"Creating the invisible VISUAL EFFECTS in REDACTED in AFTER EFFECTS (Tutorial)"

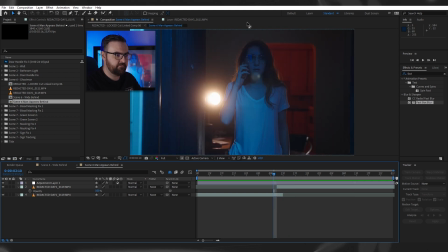742s
And then when it actually cuts, you can see like everything is in the same spot except Adrian and the guy.
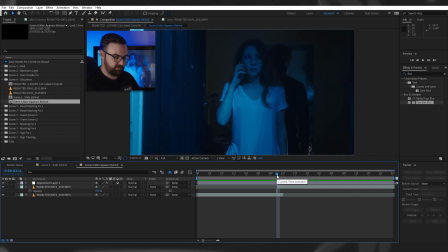750s
Now, Adrian tried her best to just stand still, but you know, it takes a little while.
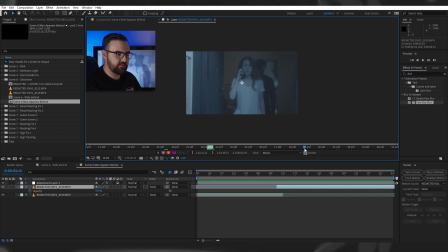754s
But again, we shot this in a way where there was a clean plate at the end of the lights on and of the lights off.
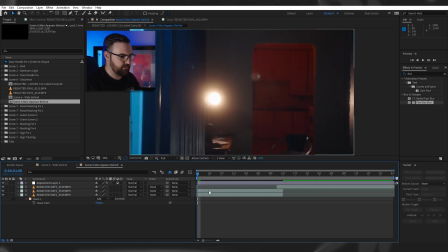763s
So what I decided to do here is grab the clean plate, and then I just rotoscoped around Adrian here, very loosely, didn't have to be perfect. And then I just matched her position as best I could to the shot where Michael is in.
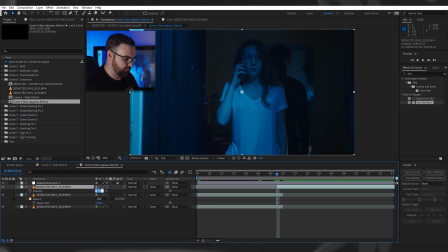778s
Just bring down the opacity to like 50.
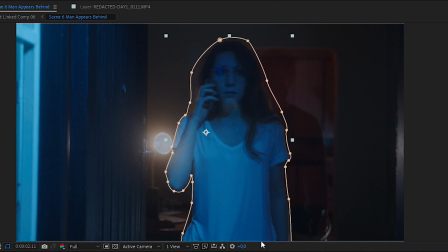782s
And then you just move and scale and do what you gotta do until it fits, like that.
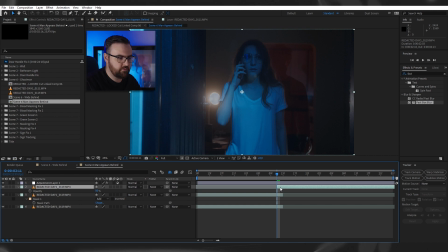790s
Okay? And then just to make it a little bit easier to transition between the two, I actually keyframed that opacity from 0 to 100 within those 2 frames so that it looks like the light's going off.
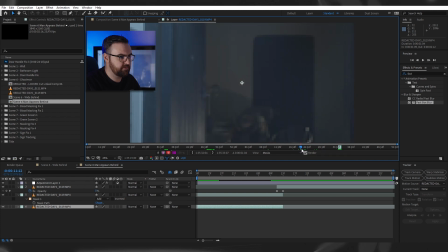807s
But actually, if you check our raw footage over here, there's this point where the light turns on, and you can see it has this like really natural glow to it.
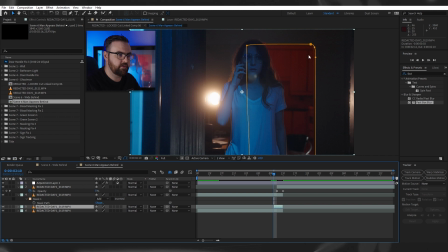815s
So I just grabbed that part, reversed it, put a little mask over the door here, because obviously we don't want the kitchen light to also fade on. Just added a little subtraction mask over there. And now you can see the light has this really natural glow down effect to it as we fade
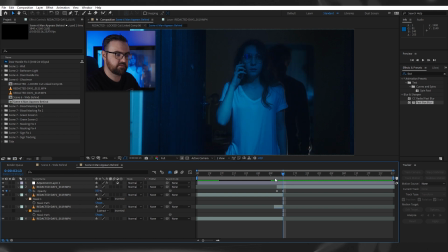834s
into the shot of Michael being behind her. Now, the second problem that I had with the shot, to make the creatures seem a little bit more unnatural, I actually added a little time stretch here, made it around 50%, and then as soon as he grabs her,
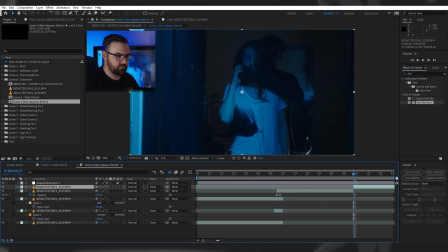851s
take the time stretch off, right, so that her reaction is in real time. So what you get is this really quick movement of his arm there.
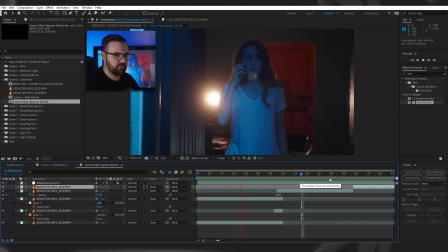861s
You can see, whah, and then it slows down again for her reaction.
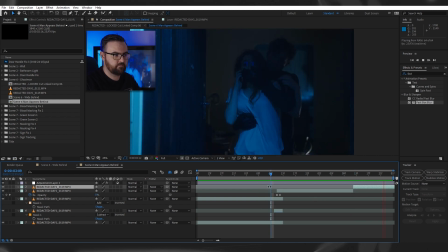866s
So it's like, oh, where did that come from? Yeah, so that's that effect. Pretty cool.
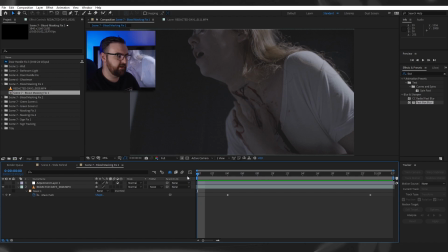872s
Let's move on. Okay, and now for like a whole bunch of just masking things.
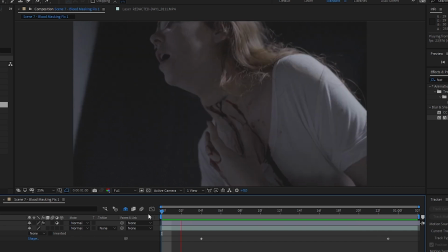877s
Here's some tricks. So you can see here in this shot that we have, this is one of the pickups that we did in Mark's garage. If you don't know about that, you can go check out the behind the scenes over here. We had to do some pickups in Mark's garage, and then when I got this specific shot, I accidentally got the wall in the shot over here.
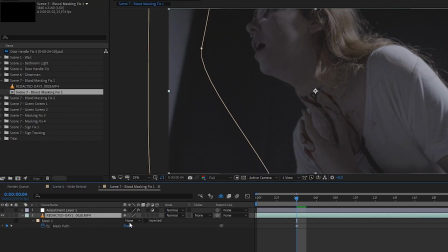896s
Now, you would think it'd be as easy as just making a mask over there. setting it to subtract.
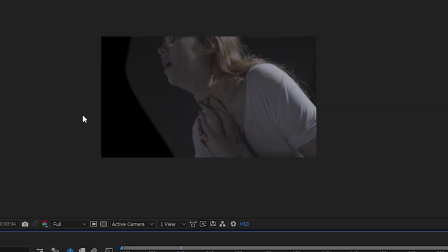901s
But now the black on the background here and the black, just pure black, is obviously not the same.
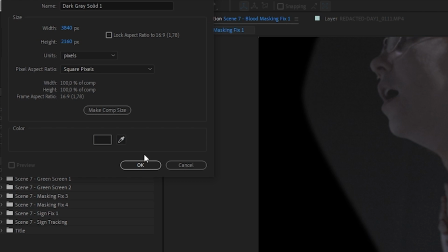907s
Now you can do this in two ways. You can select this black and a new solid, put it underneath, and then just add a whole bunch of grain to it.
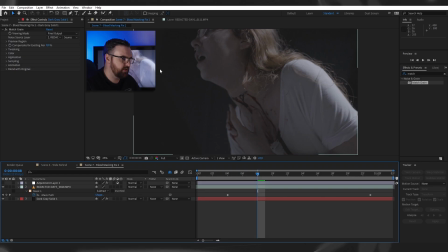916s
But you can see it still doesn't really look the same. There's a little bit of a gradient in it. So what I actually did do on set, and it might seem counterintuitive or dumb,
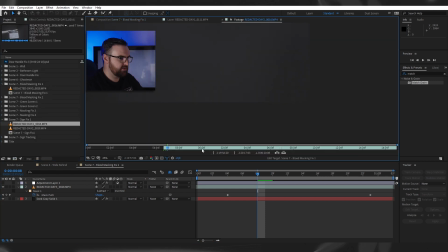927s
but I actually grabbed literally a shot on set of just black with the same lighting. You can see it's not like just pure black, but there's like noise on it.
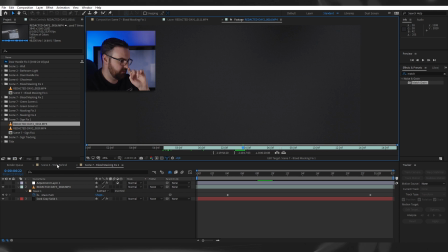941s
It's got the same ISO, same settings, same codec, everything. So what I did was actually just put that underneath.
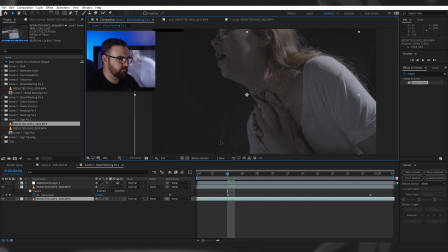947s
I can move it around, I can scale it up, and then what I ended up doing is just adding a little bit of shadows and tints through Lumetri.
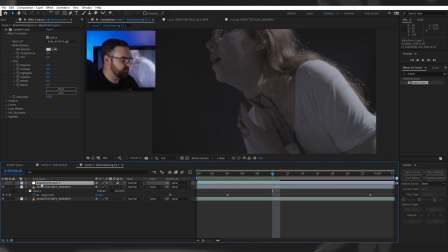957s
And you can check the blending by just adding an adjustment layer with your light. Obviously, you want to keep this as bland as possible so that your grader can go in and do all the fancy color things.
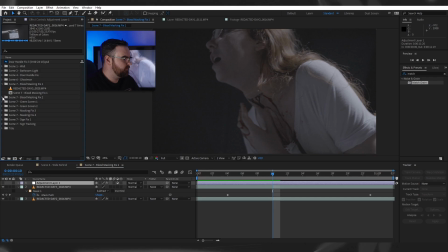970s
And I just make sure to turn that off when I render. Cool, so I did that for like a whole bunch of these shots.
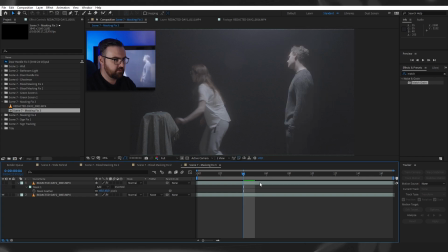979s
This one, Michael was in the shot here so that she could, bump into him, but I wanted to do that reverse shot where he's not there and then he's there. You've seen the movie.